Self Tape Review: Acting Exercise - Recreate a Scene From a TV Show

And here we are.
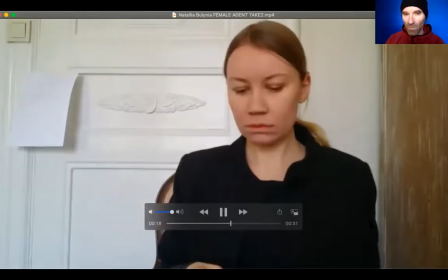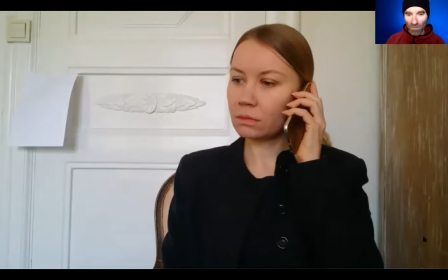(12:36) Объект на месте. Приступаем.
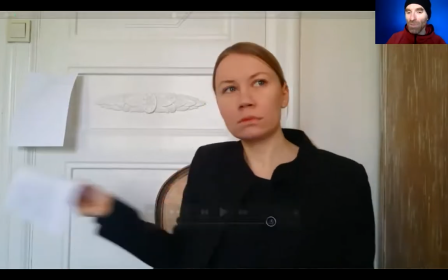(12:41)
And so maybe it's like a little quieter or a little smaller, but basically the first and second take are identical. So especially if you're submitting a self-tape for an actual audition, it's this short one, you're doing a couple of different takes, it's really important the two takes be different. So especially because the line in this case is, he's at gate 3, like we have to hurry. What would make sense is like, okay, now drop the act. Like, so there's the one like really stripped down, like I'm so professional that even though I'm in a rush, like I'm not going to show anything. Boom, like Ice Queen. And then my impulse would be to go with the line, and the other one, or the second take, do a much clearer, much stronger, like I'm going to pack my stuff and I'm going to go, like let's go, get that guy immediately. Right, so that we get something that's got like the urgency. That there's more voice. The voice is so quiet that even though she's really putting something into it, it's very hard to make out what it is. So like we're just getting just the tiniest little touch of it. So it's the kind of so Natalia, when you watch this video, that is my opinion on those. Next, there's so many good ones. Okay, Amy sent us a last minute video that I haven't even watched yet. So let's take a look at that. And we'll watch it together.
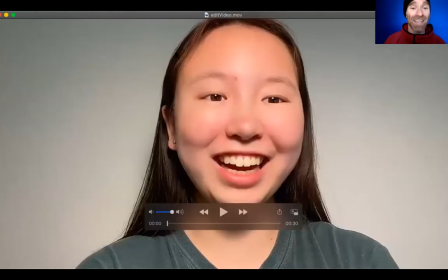(13:57)
And then we're going to look at Candy did this fantastic exercise and sent us a whole scene, just like a 1 minute scene that's funny and that she really loves. So Amy, we went through one of her tapes the other day. This is a huge improvement. Like this actually looks like a professional self-tape.
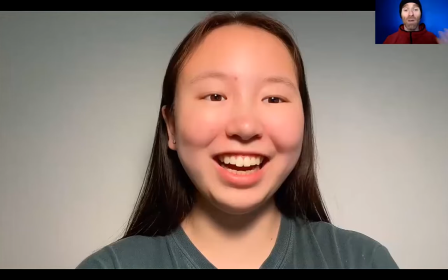(14:16)
And I'm assuming that this is something that she's done completely at home, with her phone, and with her own equipment, but what we've got is a really clear eye light, really even lighting on her face. Like it's very flattering. Like what you will often find is that when you find good lighting,
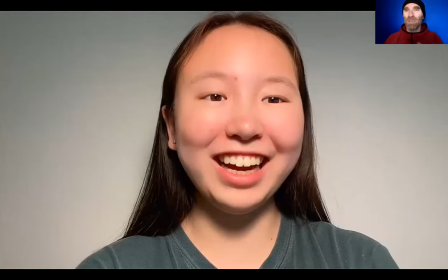(14:34)
you will just look much more attractive because it will sort of match your image of what we're used to seeing in film and television, in still photographs. And so neutral background, like this is so well set up and just like a huge improvement, over her last tape.
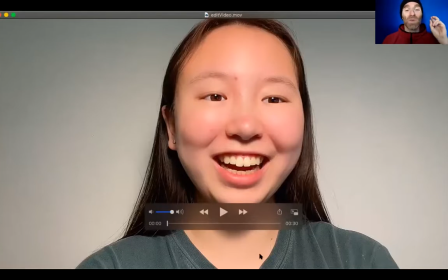(14:54)
The good, strong, clear opinion, like right from the first moment. So we're seeing character immediately. Her eye line, the line between her eyes and what she's looking at, is very close to camera. It's not directly at camera, or it would look like she was staring right at us, and that'd be a little creepy.
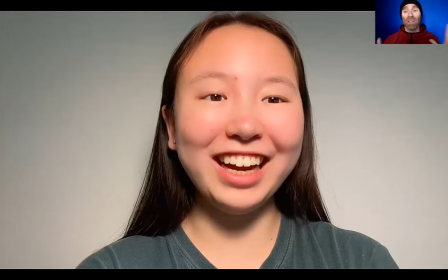(15:10)
But it is so close to camera that we can see everything, and the camera's in so close to her that, again, we can see everything. That's exactly the point of a medium close-up.
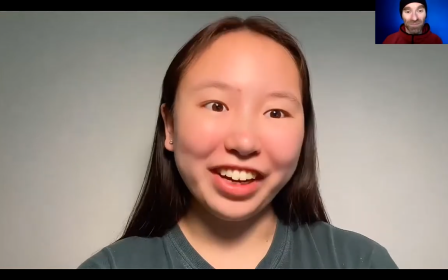(15:22) Funny best friends.
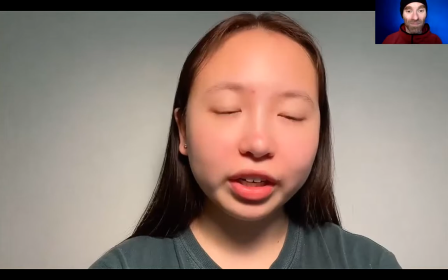(15:28) Oh, I thought you were, like only really small children have.
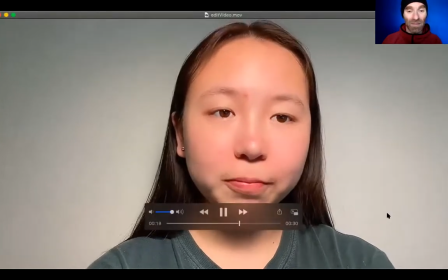(15:37) But you're. No, okay, best friends, fine.
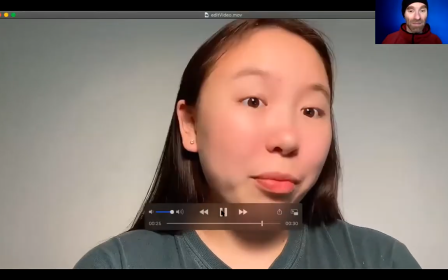(15:42) Yep. Have you done something to the carpet lately? It has a lovely pattern.
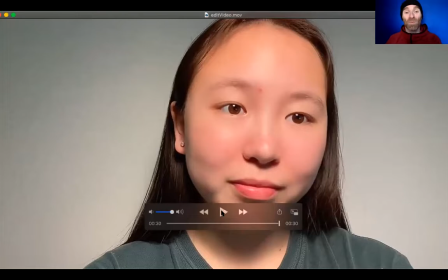(15:52) Fun.
So I'm just seeing this for the very first time, and this was true in the last tape that we saw from you, Amy, that you seem to really like pretending to respond to, or like responding to things that the other person has said without them actually saying it.
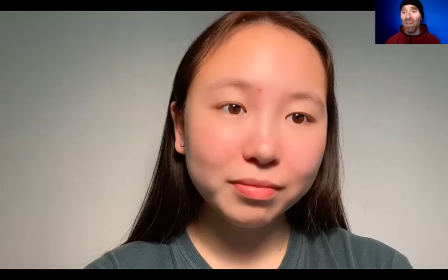(16:10)
And so I think that you might be well served to try a couple of practice scenes where you don't have to do any of that.